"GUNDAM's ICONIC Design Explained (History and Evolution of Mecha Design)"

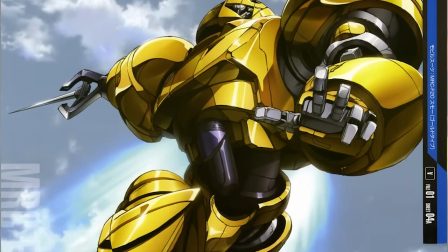But it was so weird that the design was kept and polished to be then used as the antagonist's mech.
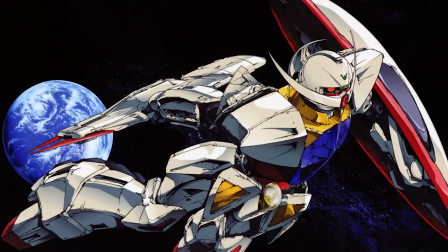The most curious thing about the Turn A Gundam is that although its proportions and colors are similar to other Gundams,
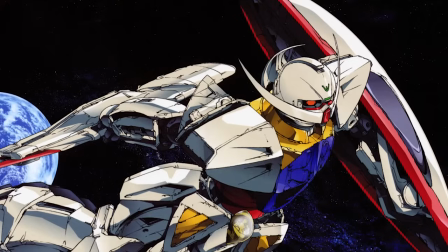its silhouette is completely different. Instead of having the V-fin in the forehead, it's located on the chin,
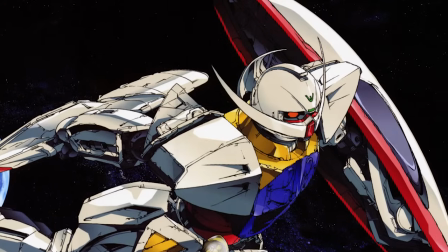making it look more like a super large mustache, and therefore the air vents of the mouthpiece do not appear.
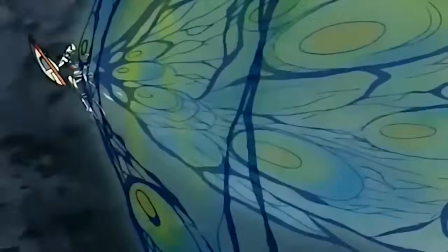Here is where we can really see that Kunio Okawara's design is quite emblematic, to the extent that if you change a small thing,
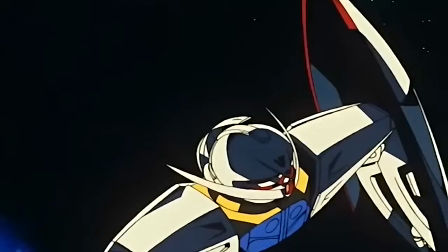as simple as the V-fin location, the outcome completely changes the essence and feel of the robot.
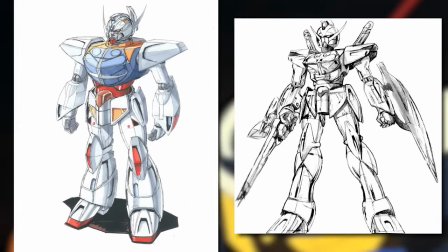There's even conceptual art of a redesigned Turn A Gundam made by Okawara and Katoki,
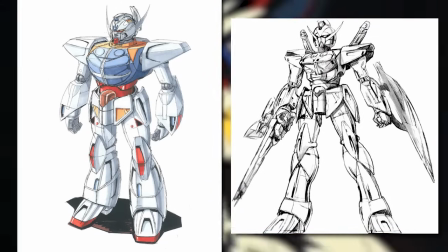where it seems more like a Gundam, but of course, that was not seen in the series.
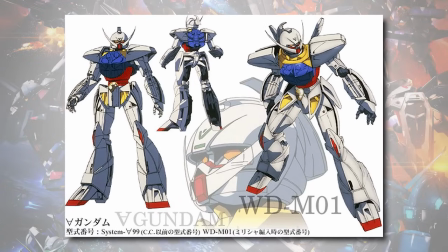To date, the Turn A Gundam is still one of the most alien-looking main mobile suits of the entire franchise.
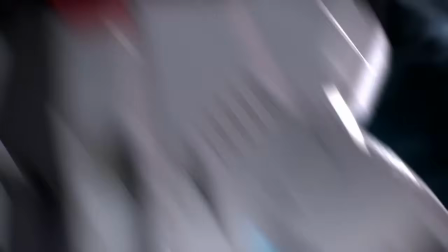A couple of years later, Gundam Seed and Gundam Seed Destiny would follow, and their mecha designs and story returned to the original and classic looks.
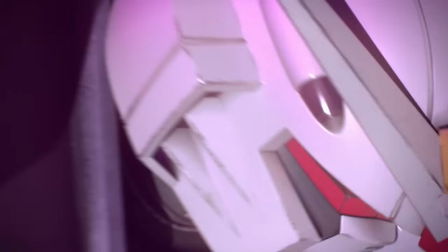In fact, the plot of Gundam Seed more or less emulates the tale of the original Mobile Suit Gundam,
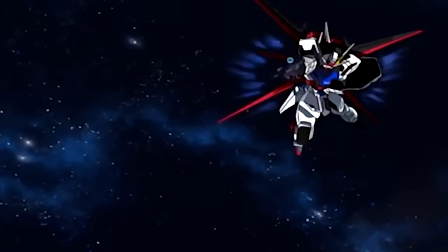and to a certain extent, Seed Destiny to that of Zeta Gundam.
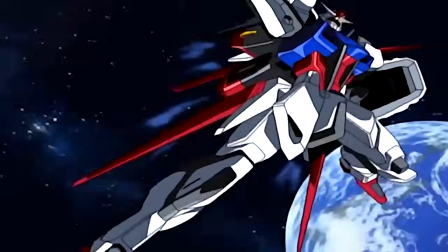The Strike Gundam is practically a modernized version of the RX-782, and later,
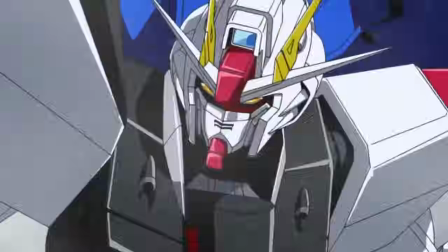the Freedom Gundam is more akin to the RX-93 New 2 High New Gundam because of the wings in the backpack and all the available armor.
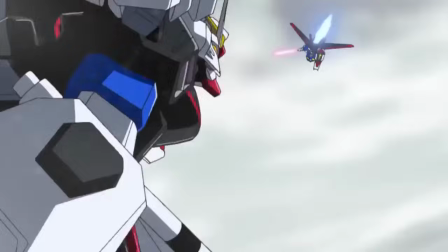But of course, the Freedom only has two air vents in the mouthpiece.
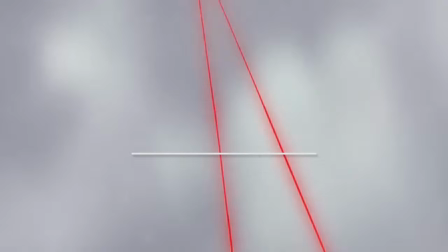Next, in Gundam Seed Destiny, the Impulse Gundam is similar to Camille's Gundam Mark II,
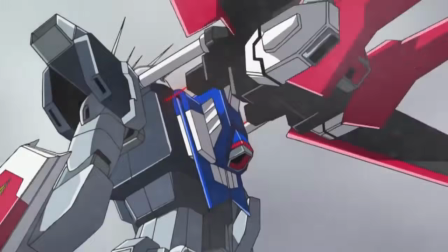but it adds the transformation sequence and the core block system of the original anime, known here as the Core Splendor.
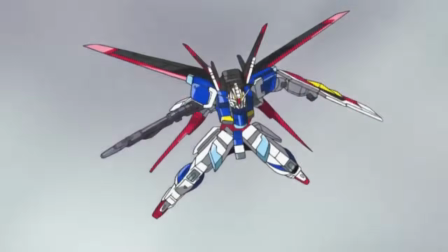And after the Impulse, the new main robot would be the Destiny Gundam,
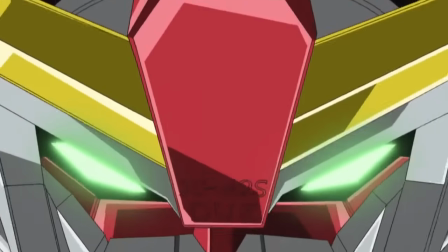a mecha that in its silhouette and colors closely resembled the Zeta Gundam, but this one does not transform.
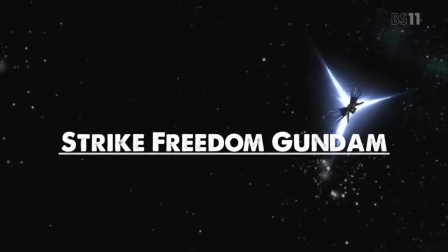And well, the Freedom also comes back, only now it's called Strike Freedom, and for the most part it stays the same, just adding some gold highlights.
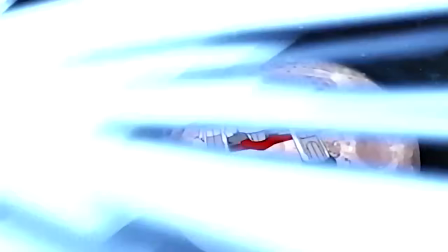The thing with these two series is that, in fact,
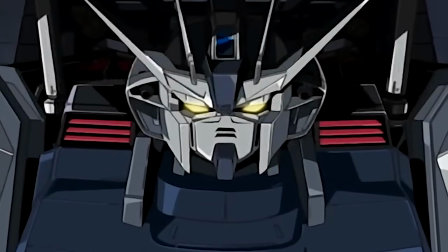these two Gundam entries can be seen as homages and tributes to the original series that had already aired more than 20 years ago.
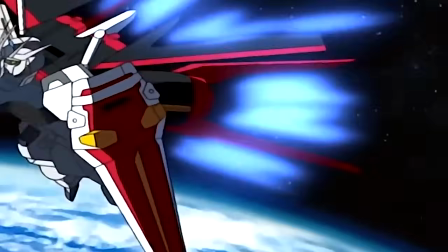That's the reason behind their mechanical designs being very similar to those of the original series,
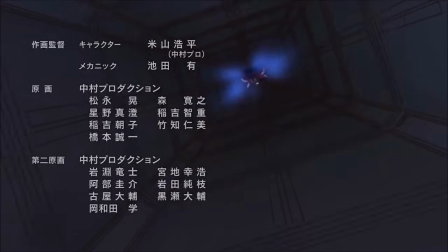with small changes here and there that appeal to a newer era, but in essence, very, very similar.
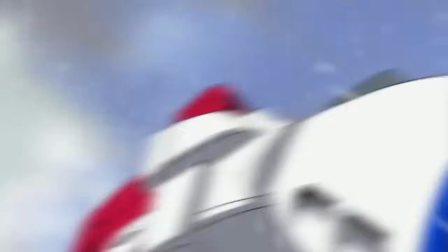We can say that despite being very successful Gundam series, they did not brought much evolution regarding Gundam design.
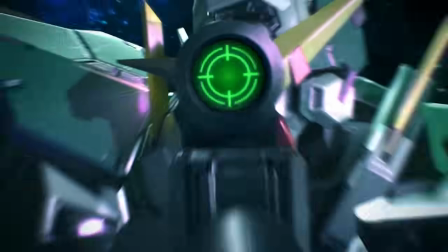As a matter of fact, for interesting designs we have Gundam 00,
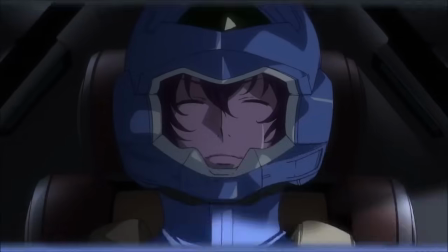a series that stands out as the first one made for a widescreen format and that had a creative team that had never before participated in a Gundam anime.
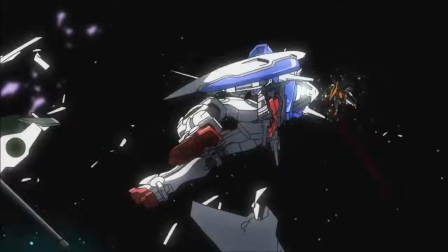In Gundam 00, they returned to the formula that made Wing famous by having several main Gundams with all of them very different from one another.
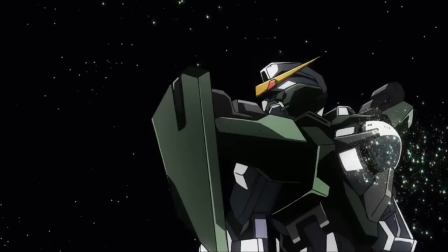Exia, Dynamis, Curious, and Virtue are the mechas of the first season, and well, as in all the Gundam series, then they would change.
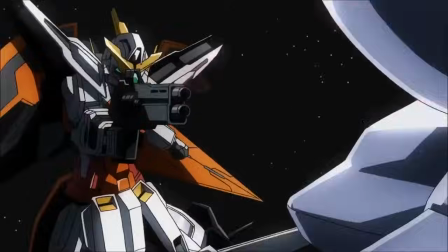However, the initial robots are the ones that show the most modern and different silhouettes to
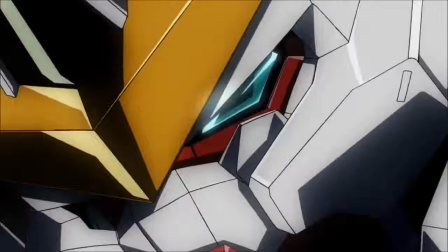the previous Gundams without being so extravagant like those of Gundam Wing.
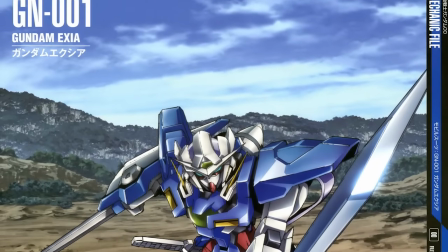The Exia returns to the absence of the air vents on the mouthpiece,
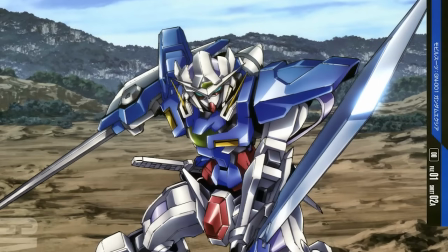and we can see that the whole face looks much more polished and neat, with fewer square parts.
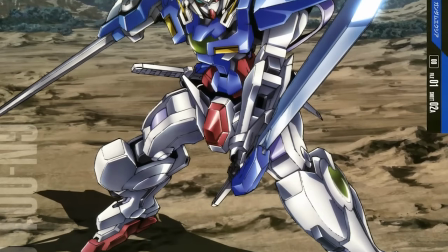The proportions are similar, but almost the whole body is composed of rounder and angular parts,
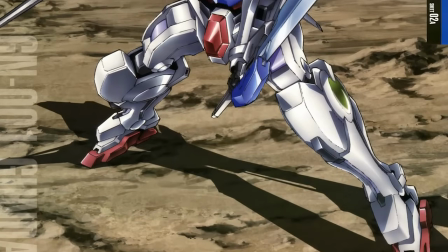making its silhouette look much more aerodynamic, similar to what you can see with sports cars.
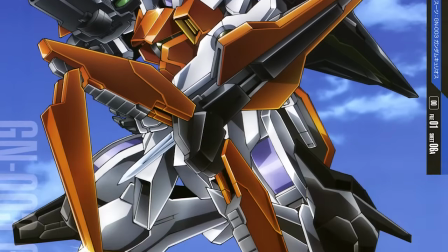The Curious has a jet transformation and a figure full of angular and pointed sections.
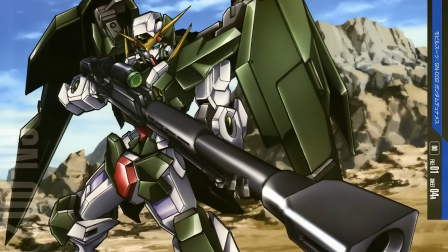The Dynamis is much more square and thick, but that's because its specialty is long distance combat.
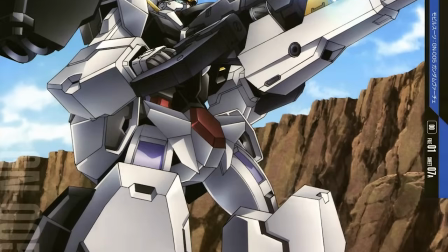But of course, the champion of thickness is the Virtue. To say that the Virtue is a big Gundam is a bit of an understatement,
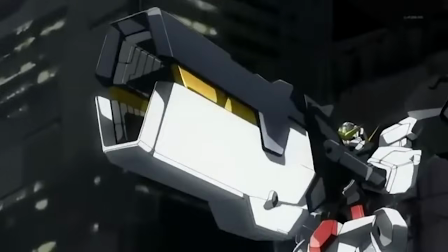and that is because that mobile suit is very big since it is made to stop airships and carriers,
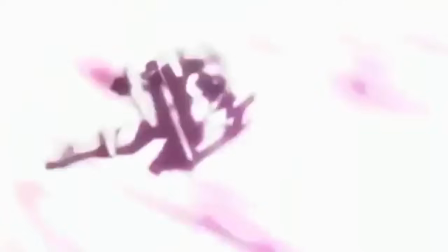and not so much to fight mobile suits.